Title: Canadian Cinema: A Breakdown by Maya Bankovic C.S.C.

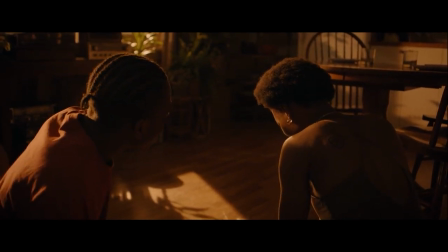do you stay with him we
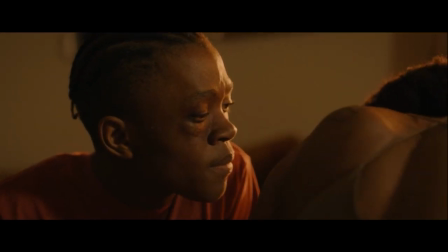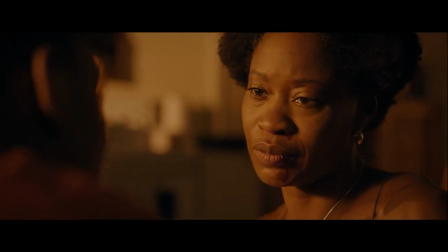need to leave mom i'll get the money and we'll go together please
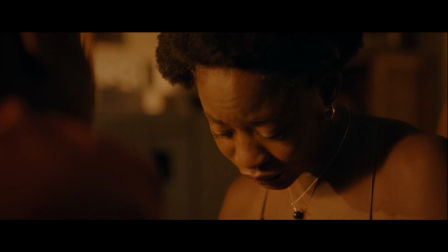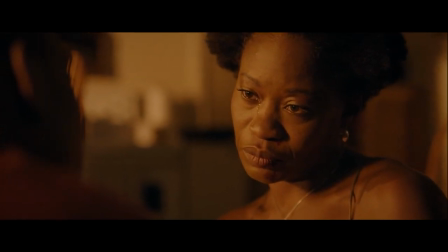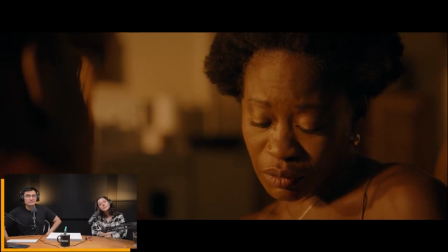this is all in studio this is um we went with um
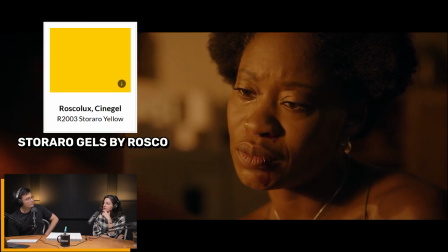this like um those serraro gels okay like uh the dp serraro
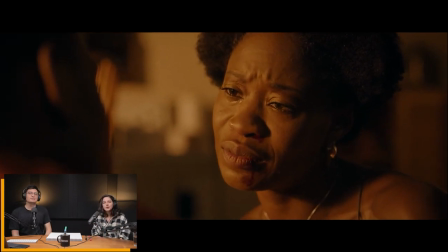has like a line of gels that are very punchy colors so this was the one we settled on for any kind of amber light
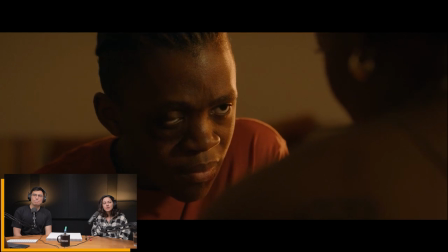it was and then i think and then i think we added like a or it was a straw i think
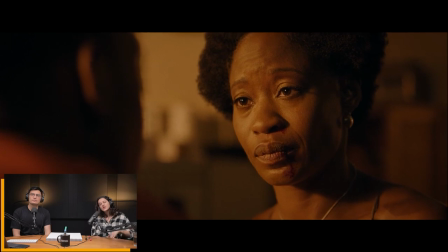from that line so yeah it's just it's just like a flat with a brick wall outside right yeah did you just use the light from the from the windows to yeah it's just like it was just like a tungsten for an owl coming through yeah right and then um what did we do i think that it was just a combo of like bouncing some of it back this one i know for sure we didn't add a lot in between for close-ups because the the vibe on set was to keep it very contained this was one that was really important to charles's scene and he would come in he would just like whisper direction and stuff and the camera was just like on my lap basically and it was I just picked up on it's like okay don't don't start up the whole machine in between takes on this one you know so we just we were doing really minor stuff off the skip on the floor I mean that way is amazing
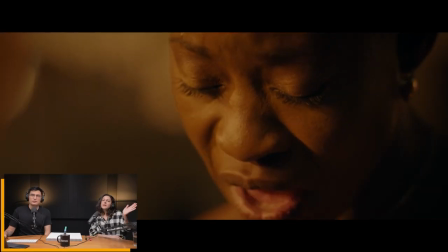I guess you just brought up the levels right like in the close ups yeah I think we would have just probably bound something back for her from that same source you know
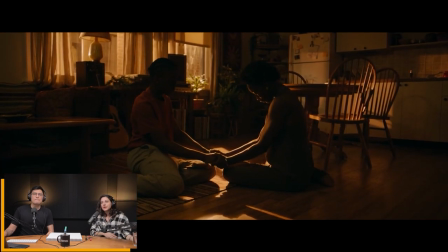there's a couple though you can see through the windows so like what i like to do is just like provide us with enough lights placed that it requires only very minor tweaks you know on and off yeah on and off or just twist it a little and bounce yeah so everything's basically where it needs to be you don't have to actually move things around that much yeah that's the ideal that's convenient but and yeah i mean it's such an emotional scene that you don't want to be milling around exactly yeah you just want to be changing lenses basically that's it that's awesome and the prosthetics
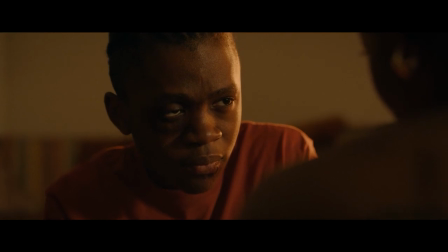were so good too yeah and i now that now that you mentioned it i do notice now that these are
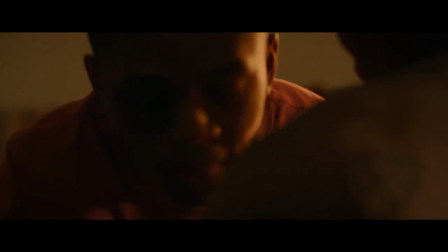spherical and it does give like that more i guess safer childhood
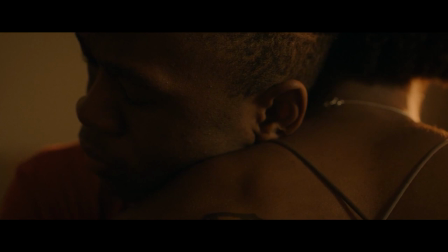vibe but yeah it's like contrasting with the whole situation right and then these other flashbacks oh yeah another one with a
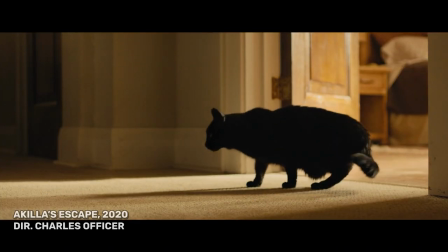mother yeah
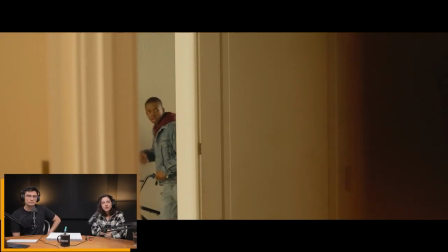this shot here worked out it was a very small set but you know there's like funny little moments to just
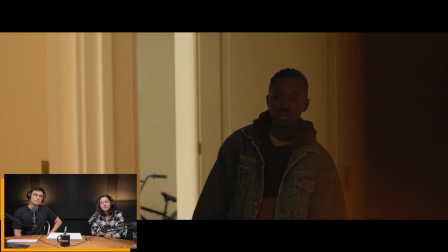give it a little more scope you know just a few doorways and stuff that's cool I mean that's that's all it needs in studio too yeah just in studio yes it's
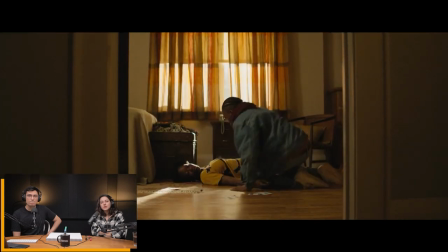like how to give it a little bit more
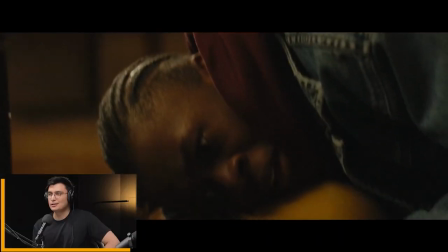reality to the world yeah it's just like I really like how he comes from light to dark yeah to light again
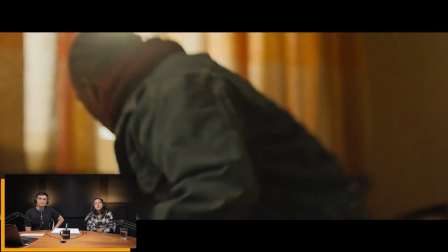yeah and a lot of these are just like single source through the through the window yeah just like let the light even be
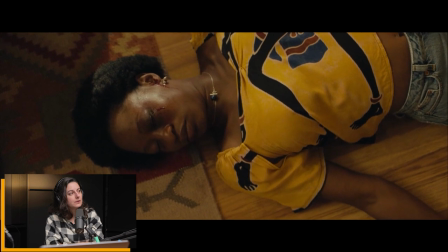there if that sheer wasn't there you'd probably see it you know just like take the barn doors off yeah you don't need much to yeah i
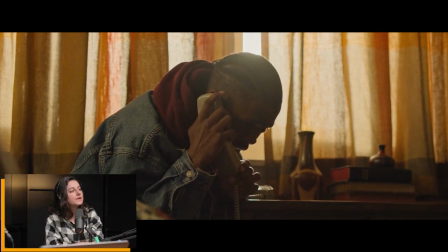guess you are you bouncing something back i think there must have been like a seal probably just like a or maybe like a muz bounce inside the
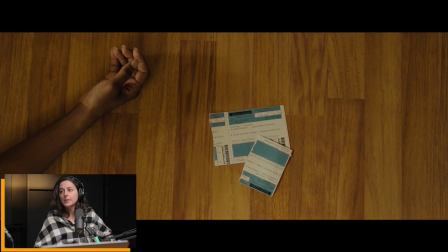room like opposite direction um like on the wall maybe you know just like tape some muz up and bounce something in there for a bit of fill or even just bouncing back what was already outside interesting nice and then it had to be the final scene the climax